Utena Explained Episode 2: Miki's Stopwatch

Hi everyone. This is the second episode of Oodna Explained, where I'll be looking at a specific moment in an episode of Oodna.
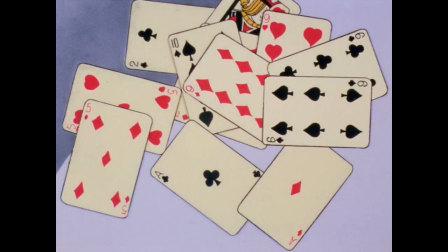0:09 Today we'll be looking at the student council scene in episode 2 of Oodna and
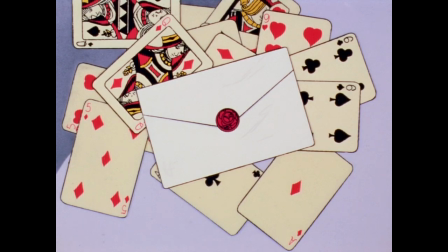0:14 answering an age old question almost every Oodna fan has asked at one point or another.
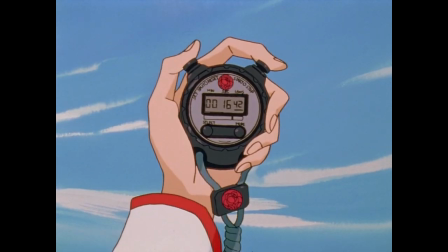0:19 What's the deal with Mickey's stopwatch?
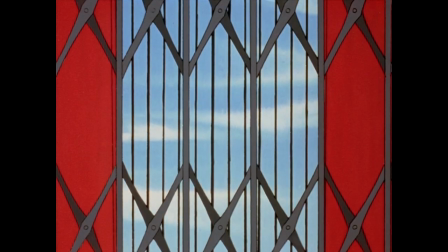0:21 So to get right into it, here in episode 2, For Whom Me Rose Smiles, we have our second scene with the student council.
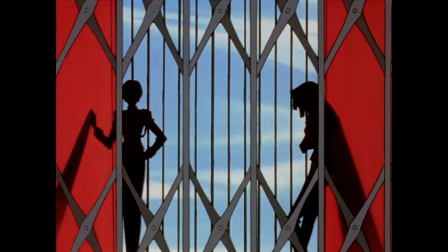0:29 These student council scenes happen repeatedly throughout the show, but are especially common in the first season.
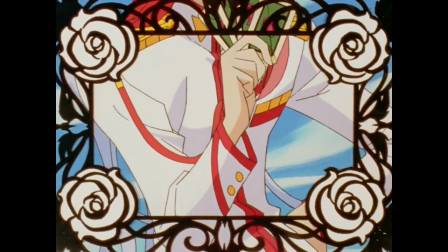0:36 After the chick speech, we see the council discussing Utena with our favorite border roses. I've mentioned this in another video, but notice that Toga's frame contains white roses, even though his color is ostensibly red.
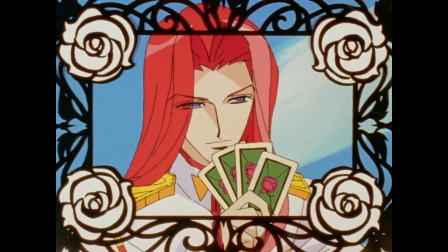0:51 As Toga is a duplicitous young man acting out the role of a prince,
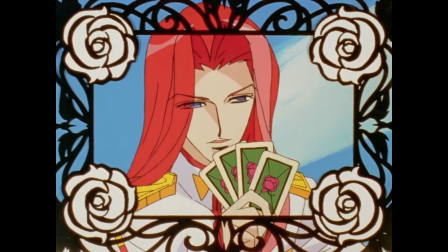0:55 it's fitting that But the border here is the white color associated with the Prince, instead of the red color associated with Lust and Power,
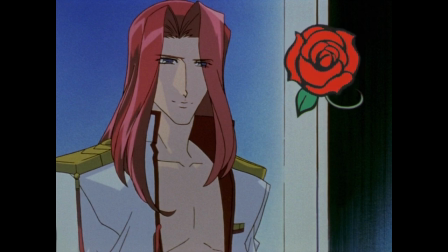1:03 which usually shows up when Toga is around.
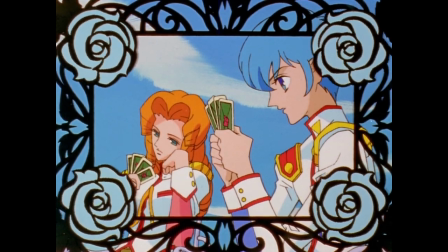1:07 Mickey and Juri are both framed in blue here, perhaps to represent their idealistic hopes,
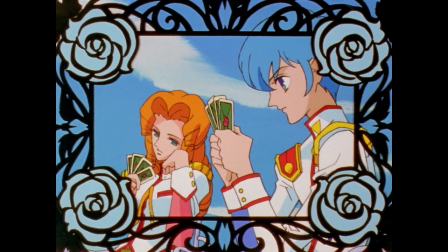1:13 but more likely because there wasn't enough screen time to give Juri her own frame.
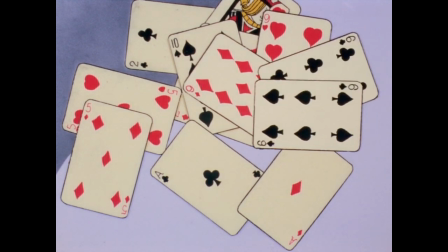1:18 As the Council explains to the viewer their relationship to End of the World and the rules of the dueling game,
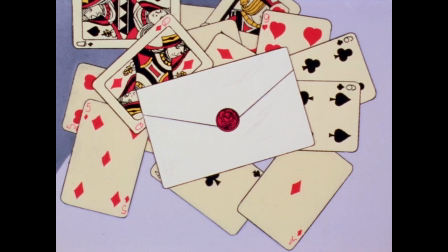1:23 we see that they are playing a card game, which I believe is Go Fish.
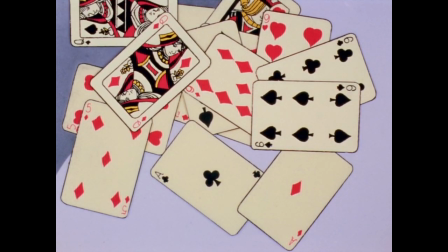1:29 The players are too preoccupied discussing the rules of the dueling game to ask for cards like you normally would in Go Fish,
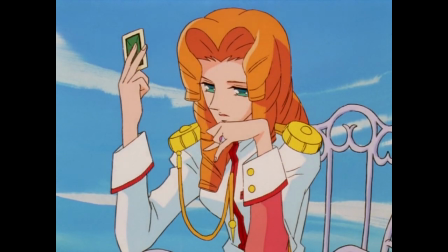1:36 but the mechanics of the game, where players take cards from each other's hands and lay them down in pairs,
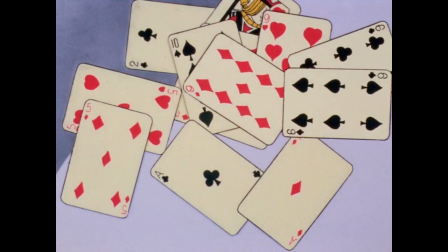1:42 seem to match Go Fish to a tee. The symbolism here is relatively straightforward, but as the series continues the activities that the student council perform become more esoteric. The student council is taking part in the dueling game and so they play a game of cards.
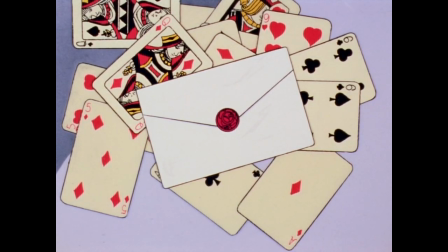1:59 There can only be one winner and there are defined rules which they cannot control.
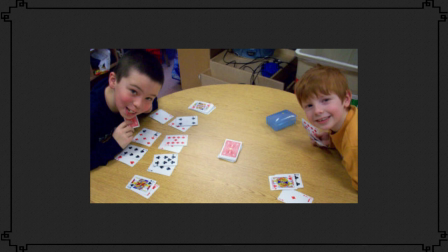2:06 Goatfish is also a children's card game which emphasizes that the student council are themselves childish.
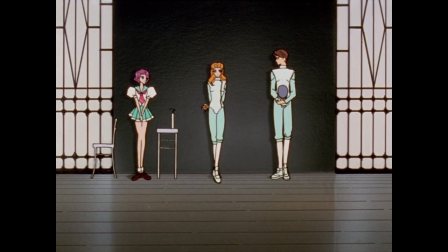2:12 As the series continues we will see that each of the duelists is obsessed with their childhoods
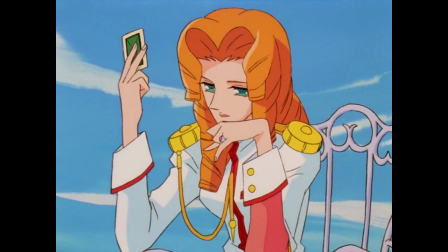2:18 in their own particular way and the childlike nature of Go Fish emphasizes this.
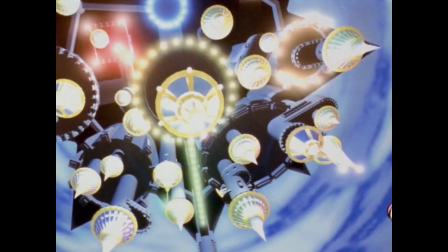2:25 As Toga explains that whoever wins the duels will win Anthe and enter the Castle of Eternity, he lays down his final pair, winning the game.
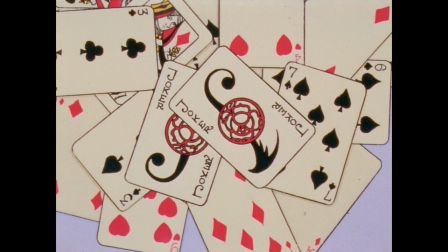2:34 We see that the winning pair consists of two Joker cards emblazoned with the Rose Seal. Normally when playing a card game, the Joker cards are removed, so why are they included here?
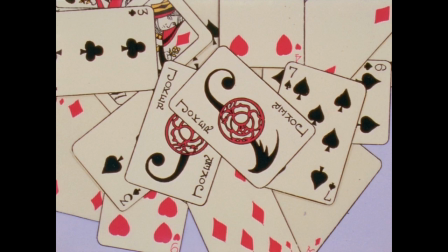2:47 I think that it's to show that the dueling game is not what it appears to be and at the end of the game will not play by the standard rules.
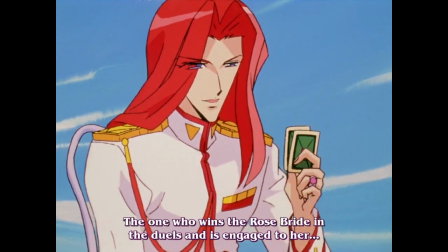2:55 It's not a coincidence that while Toga explains the end of the dueling game, he ends the card game they are playing in an unconventional way,
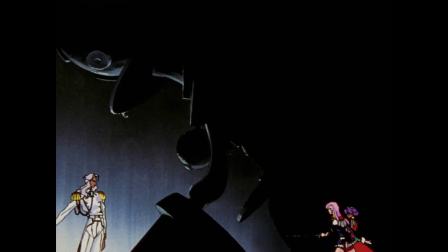3:03 because the end of the dueling game will not follow the established rules.
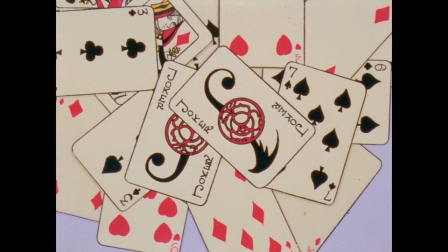3:09 It could also mean that End of the World is playing a joke upon the duelists, tricking them into participating in the duels.
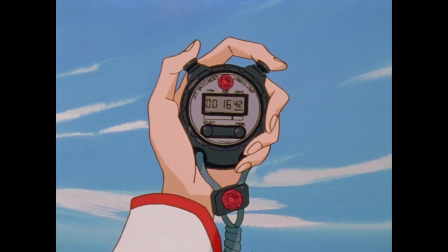3:17 Finally, the scene ends with Mickey stopping his stopwatch at 16 seconds and 42 milliseconds. The mystery of what Mickey's watch means is a question which has been asked since Udina was released. While there's no one definitive answer for what the stopwatch means, I'm going to give interpreting it a shot here.
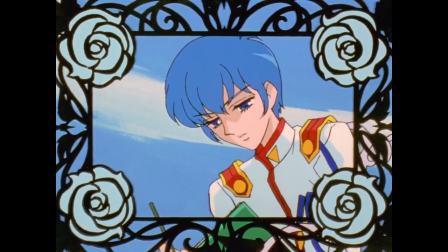3:37 Firstly, Mickey is the secretary of the student council and takes the minutes of their meetings, and the stopwatch could be used to help him record what was said and when.
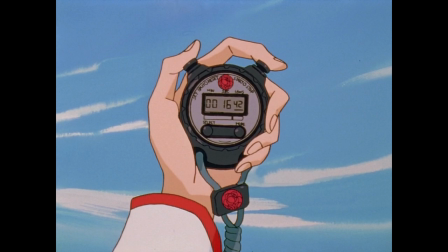3:47 Interestingly, you can go back by the amount of time on the stopwatch and someone will usually be saying something important.
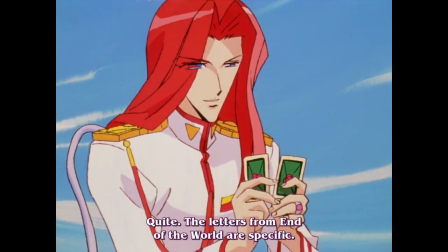3:55 For this scene, going back 16 seconds, Toga is beginning to explain the rules of the dueling game.
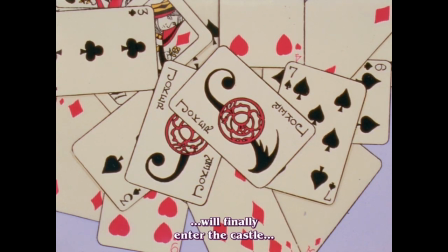4:01 It's hard to say how much meaning there is to this because it could be coincidental.